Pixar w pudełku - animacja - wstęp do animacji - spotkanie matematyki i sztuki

Nazywam się Rob Jensen, jestem animatorem. Zanim zaczniemy animacje komputerowe, algorytmy itp., pomówmy o tym, czym w istocie jest animacja.
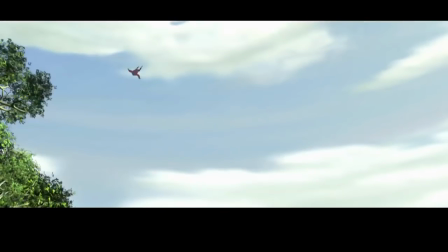Zawsze obowiązuje ta sama zasada. Wprowadzamy zmiany w serii obrazów i pokazujemy te obrazy kolejno.
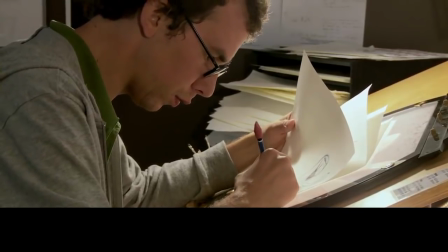W animacji odręcznej posługujemy się rysunkami. Rysujemy pozycje kluczowe, a potem tzw. klatki pośrednie, łączące jedną pozycję z drugą.
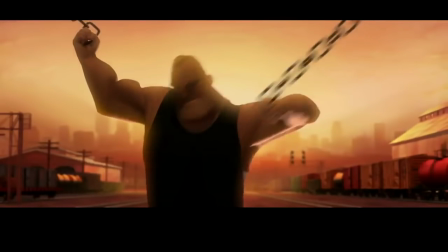Dużo rysowania. W animacji komputerowej animujemy wirtualne modele cyfrowe.
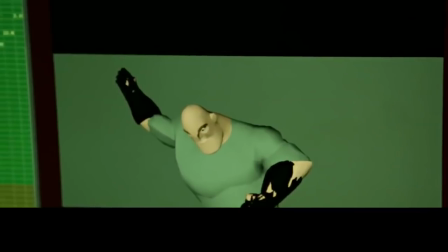Nazywamy to posing. Pozycje są przetwarzane na współrzędne, zapisywane w arkuszu kalkulacyjnym.
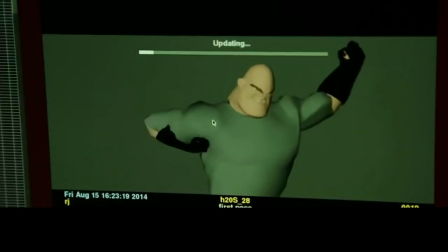Komputer dodaje klatki pośrednie. Sam ustala, jaki ruch jest potrzebny do przejścia z jednej pozycji do drugiej.
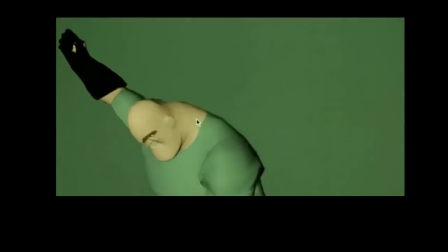Komputer nie umie grać jak aktor, tworzy więc coś takiego. Zmieniamy te sztywne ruchy robota, by były płynniejsze.
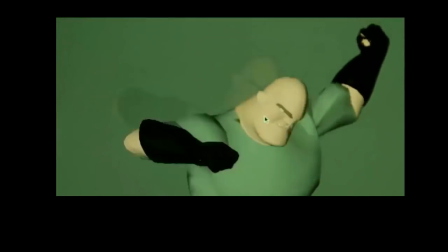Takie. Są różne sposoby dokładania klatek pośrednich.
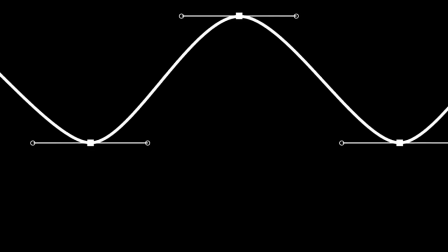Każdy można opisać matematyczną funkcją sklejaną, spline. Tu matematyka spotyka się ze sztuką.
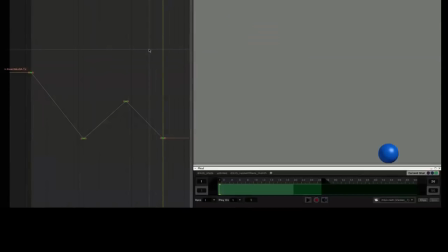Funkcję sklejaną objaśnimy na przykładzie piłki. Przerzucę ją tutaj poprzez cztery pozycje, które określę, ustawiając klatki kluczowe.
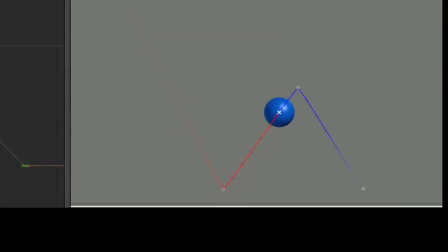Komputer dorysuje resztę klatek, analizując krzywą sklejaną. Domyślnie przeprowadza liniową interpolację ruchu. Dostajemy coś, co porusza się ze stałą prędkością. Z fizyki wiemy, że piłka przyspiesza, lecąc w dół i zwalnia, lecąc w górę.
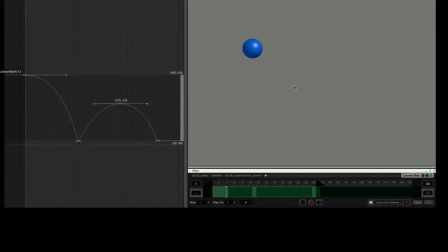Mogę dostosować funkcję sklejaną, by zmienić czas. Ruch jest już bardziej realistyczny, ale wciąż zbyt prosty.
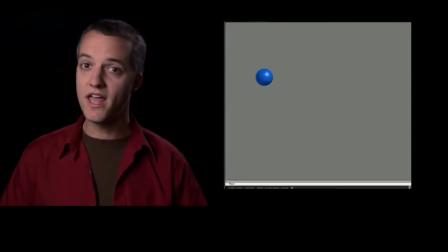Jako animator nadaję postaciom specyficzny charakter, więc zastanawiam się, czy piłka jest ciężka, przygnębiona, czy może wesoła, a może to balon?
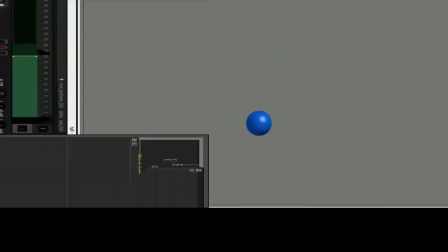Gdy to określę, wybiorę typ krzywej sklejanej, który da mi ten efekt.
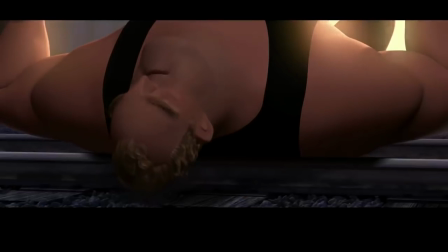Jeszcze lepiej jest patrzeć na postaci, ponieważ ich ruchy wiele przekazują. Weźmy na przykład Inie ma mocnego. Trzeba pokazać, jak podnosi wagon. W animacji możemy to zrobić szybko i łatwo, ale reżyser tego nie chciał.
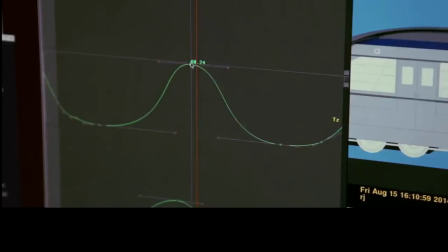Pokazał, że Inie ma mocny dokonuje wspaniałych rzeczy, lecz z dużym wysiłkiem. Prędkość dodawania klatek pośrednich robi różnicę.
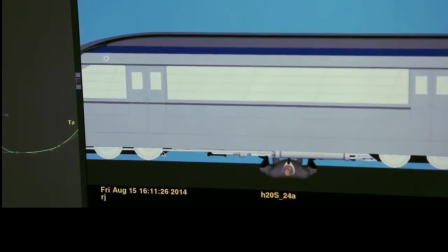Wagon może się wydać lekki lub cięższy. To jasne, komputer bardzo pomaga, ale w tej pracy chodzi o grę aktorską. Zamiast stać przed kamerą, dzielimy materiał na części długości 1,24 sekundy. Wyrażamy je za pomocą abstrakcyjnej funkcji. Nieźle, co?